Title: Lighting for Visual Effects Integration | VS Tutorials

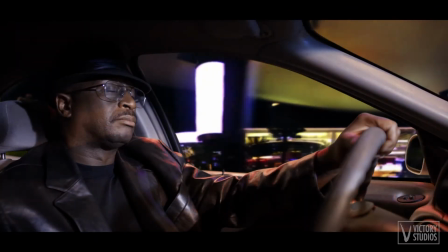With visual effects, you can add things to your film that don't exist or would be too dangerous or too expensive to do for real.
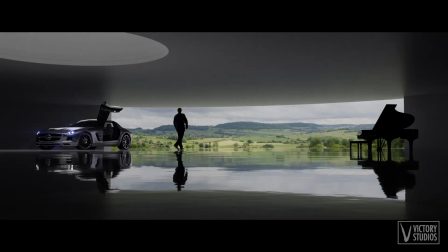However, a little bit of on-set lighting can go a long way towards selling the realism of a visual effect. Here's an example.
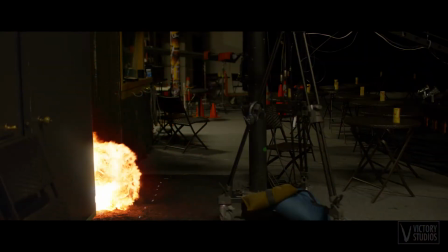Without a real source light, this digital explosion effect looks flat and doesn't blend with the scene very well.
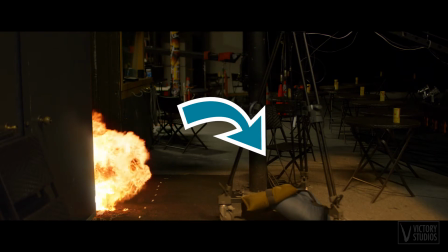Sure, you could add a digital glow around the fire in an attempt to recreate the lighting in post,
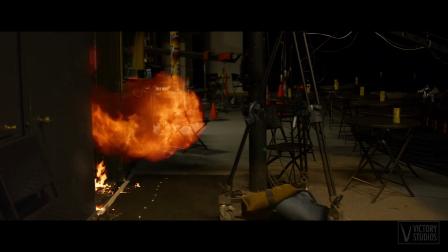but capturing all the reflection and shadow detail would be difficult, time-consuming, and not look as good.
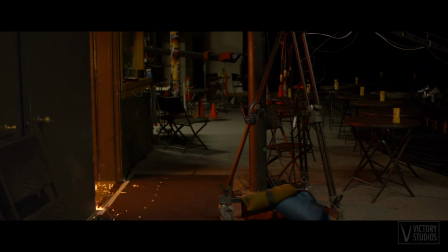Here's the same shot, but with a real light source augmenting the digital explosion.
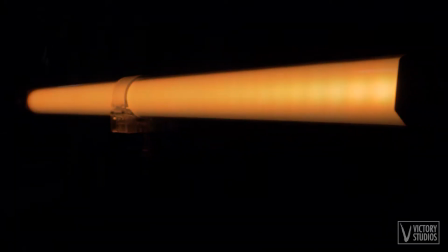To do this, we're using Pavo tubes because they have full RGB color and dimming control,
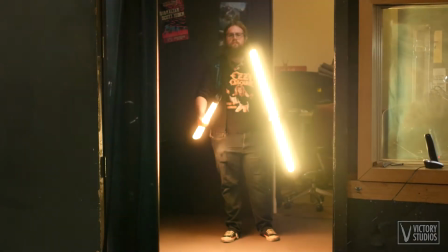and they can run on battery, which makes them easy to wave through the air to achieve a realistic explosion effect.
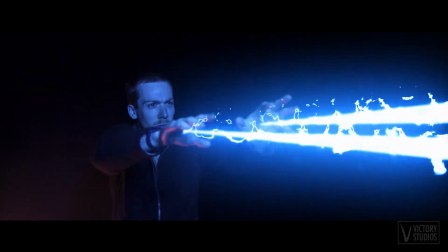Here's a more complex setup. For this shot, not only did we add a light to resemble the lightning, but we also added fog and wind to help sell the effect.
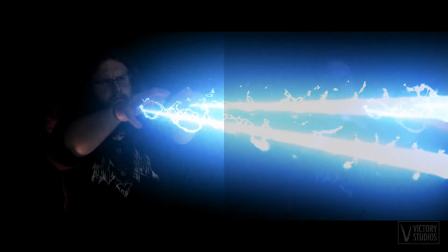Without any of that, it would have looked like this. Once again, you could add light digitally, but the result isn't as good as adding the real thing on set.
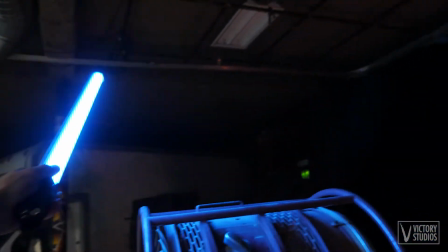Once again, for the blue light, we're using an RGB Pavo tube and shaking it to resemble the flickering lightning.
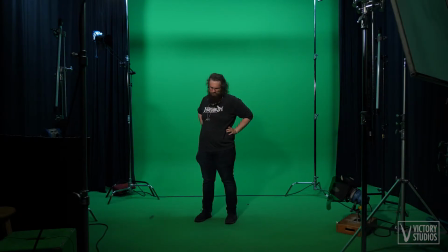I couldn't talk about lighting for visual effects without mentioning green screen. Now, while the compositing isn't the same as the explosion or the lightning effect, you still need to add light on set to make your subject composite in a more realistic way.
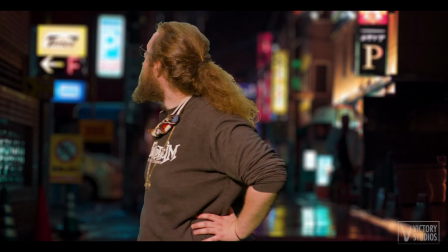Without the proper lighting, the subject won't match the background, and the effect will look fake.
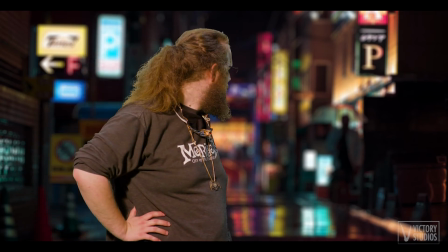To fix this, we need to analyze the background image and recreate that lighting on our subject.
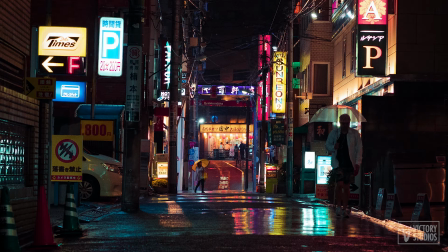As we can see here, this image has a lot of different colors going on in the background. We've got some blues on the left-hand side and some yellow and red on the right.
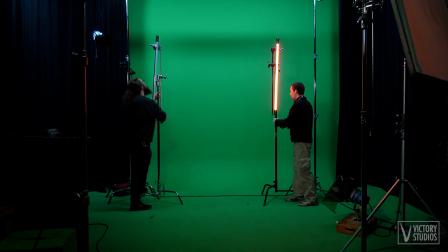We can recreate these on our subject by adding blue and red backlights in corresponding positions to where they are in the image.
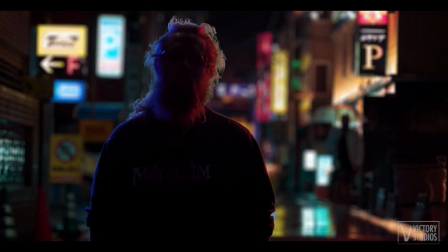Now for our front lighting, it's a little more difficult because we can't see what's behind the camera.
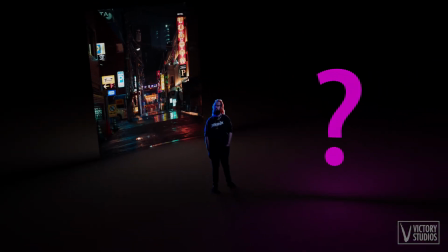That is, what would actually be shining on our subject if they were standing in this location. But that's okay, because the viewer won't be able to see that either.
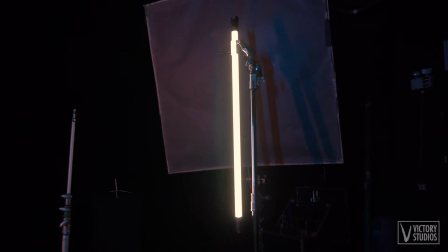For our key light, I'm going to use a warm light to match the yellow in the background and maintain natural skin tones.
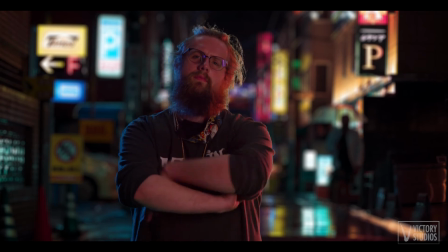The compositing now looks much better, with practical light to help our subject blend into the scene.
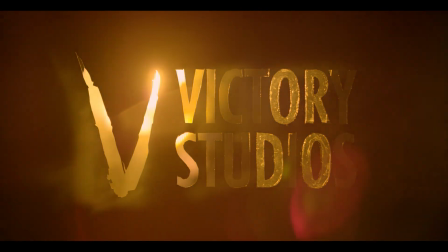That wraps it up for this video. All of the gear shown here is available to rent here at Victory Studios in Seattle.
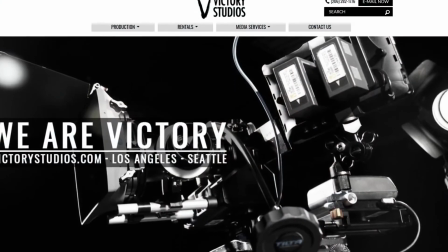If you'd like to learn more, check out our website at victorystudios.com for more information.